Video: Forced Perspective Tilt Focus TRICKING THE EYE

Hi, I'm Charles. Welcome to Onomatopoetix. This episode is about force perspective and tilt focus. In the last episode, we dealt with time, the fourth dimension, as a way to manipulate the other three. In this episode, we are firmly rooted in the three dimensions. Force perspective, as you may be familiar, is a way of fooling the eye using perspective to make objects look like they're different sizes.
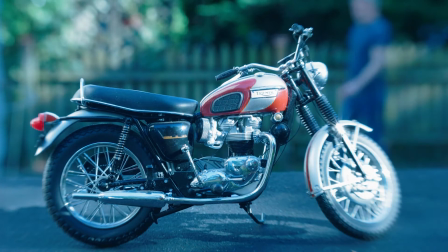As we see in this opening segment, a scale model of a motorcycle,
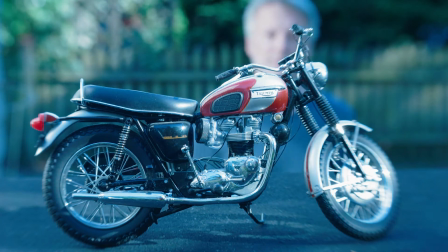this one in 12th scale, is made to look real, actual size,
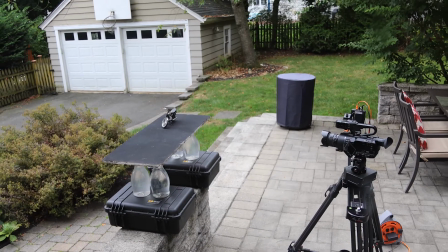and this is done through placing the camera the correct distance
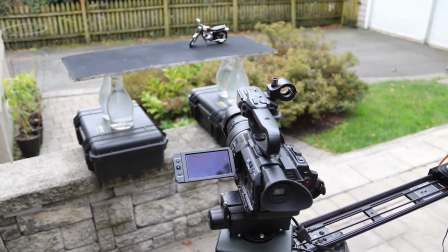from the object and at the right angle to make it look correct with the background,
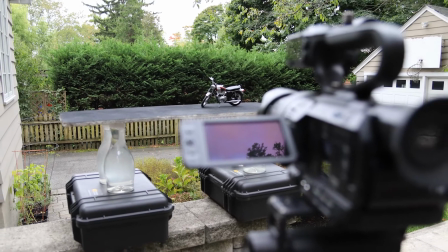and then multiplying that times the scale of the model and interacting with it in the background. So in other words, this 12th scale motorcycle, and the camera is 2 feet away, so 24 inches. You multiply that by the 12 and you end up with a distance of 24 feet. So when you appear 24 feet away, you look correct size for the model.
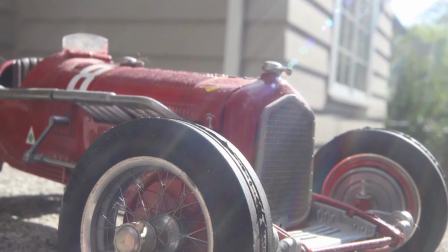As I chose for my foreground objects various cars and motorcycles, I needed a scale road for them to sit on,
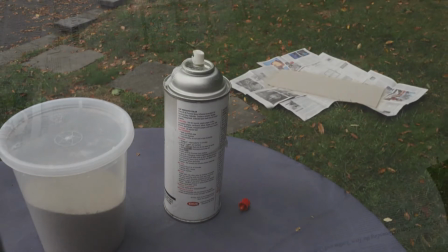and I created this using a piece of gypboard that I had, some spray glue,
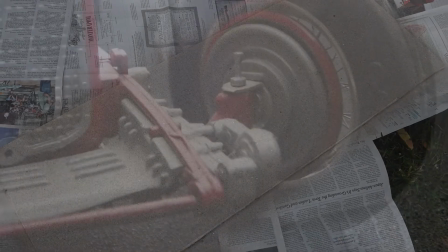some sand, and ultimately some spray paint to make it look like tarmac.
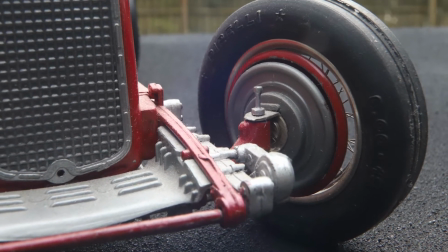And you can see the result here. The idea for this episode was to marry tilt focus and force perspective and use
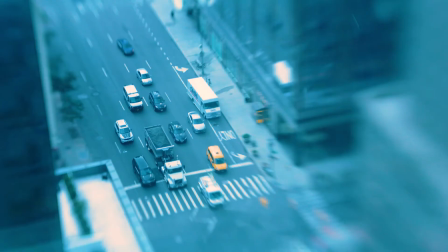force perspective to make scale models look life-size and use tilt focus to make life-size objects look like scale models. There are professional-grade tilt-shift lenses on the market. They are rather expensive, and as they are a specialty use, I decided to go with a cheaper solution. The way a tilt-shift lens works is by manipulating the angle of the image plane or film and the focus plane. And it literally does this. In a shift function, it does this.
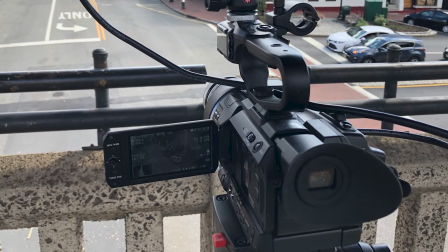I chose a cheaper solution,
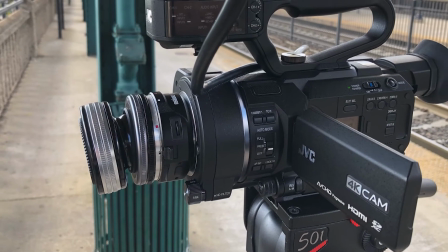and that is the Lensbaby Composer II with a sweet 50 lens on it. And what this does is essentially allows you to shift that plane and create various focus effects while keeping part of the image sharp.
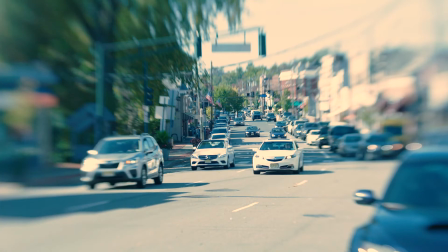There are many effects you can get using a tilt focus lens.
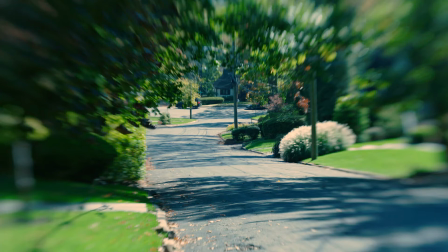Not all of them are exclusively for making objects look like an HO scale train set.
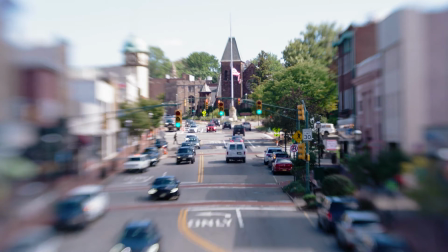You can get extreme selective focus effects, which can be quite beautiful. You can use it in motion, and for instance,
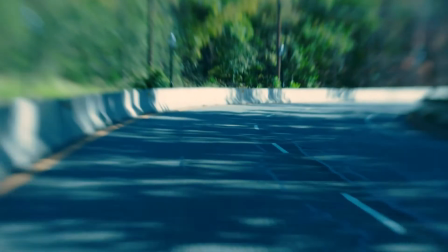if you use it in a car, you can get a very distinctive drunk feel.
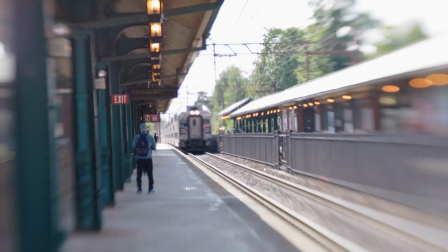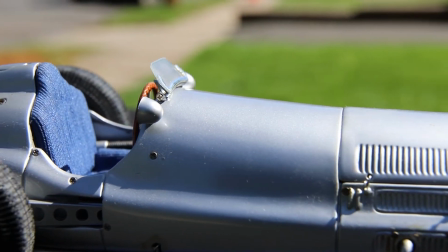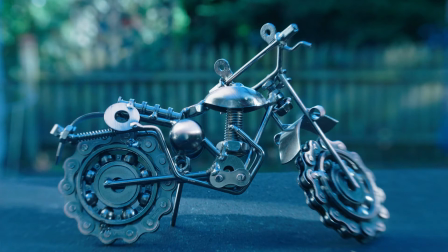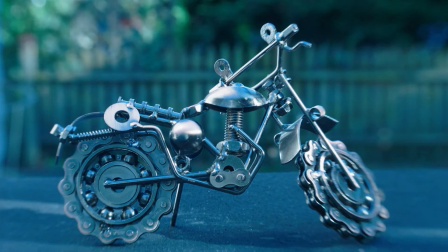I came by my love for scale models naturally.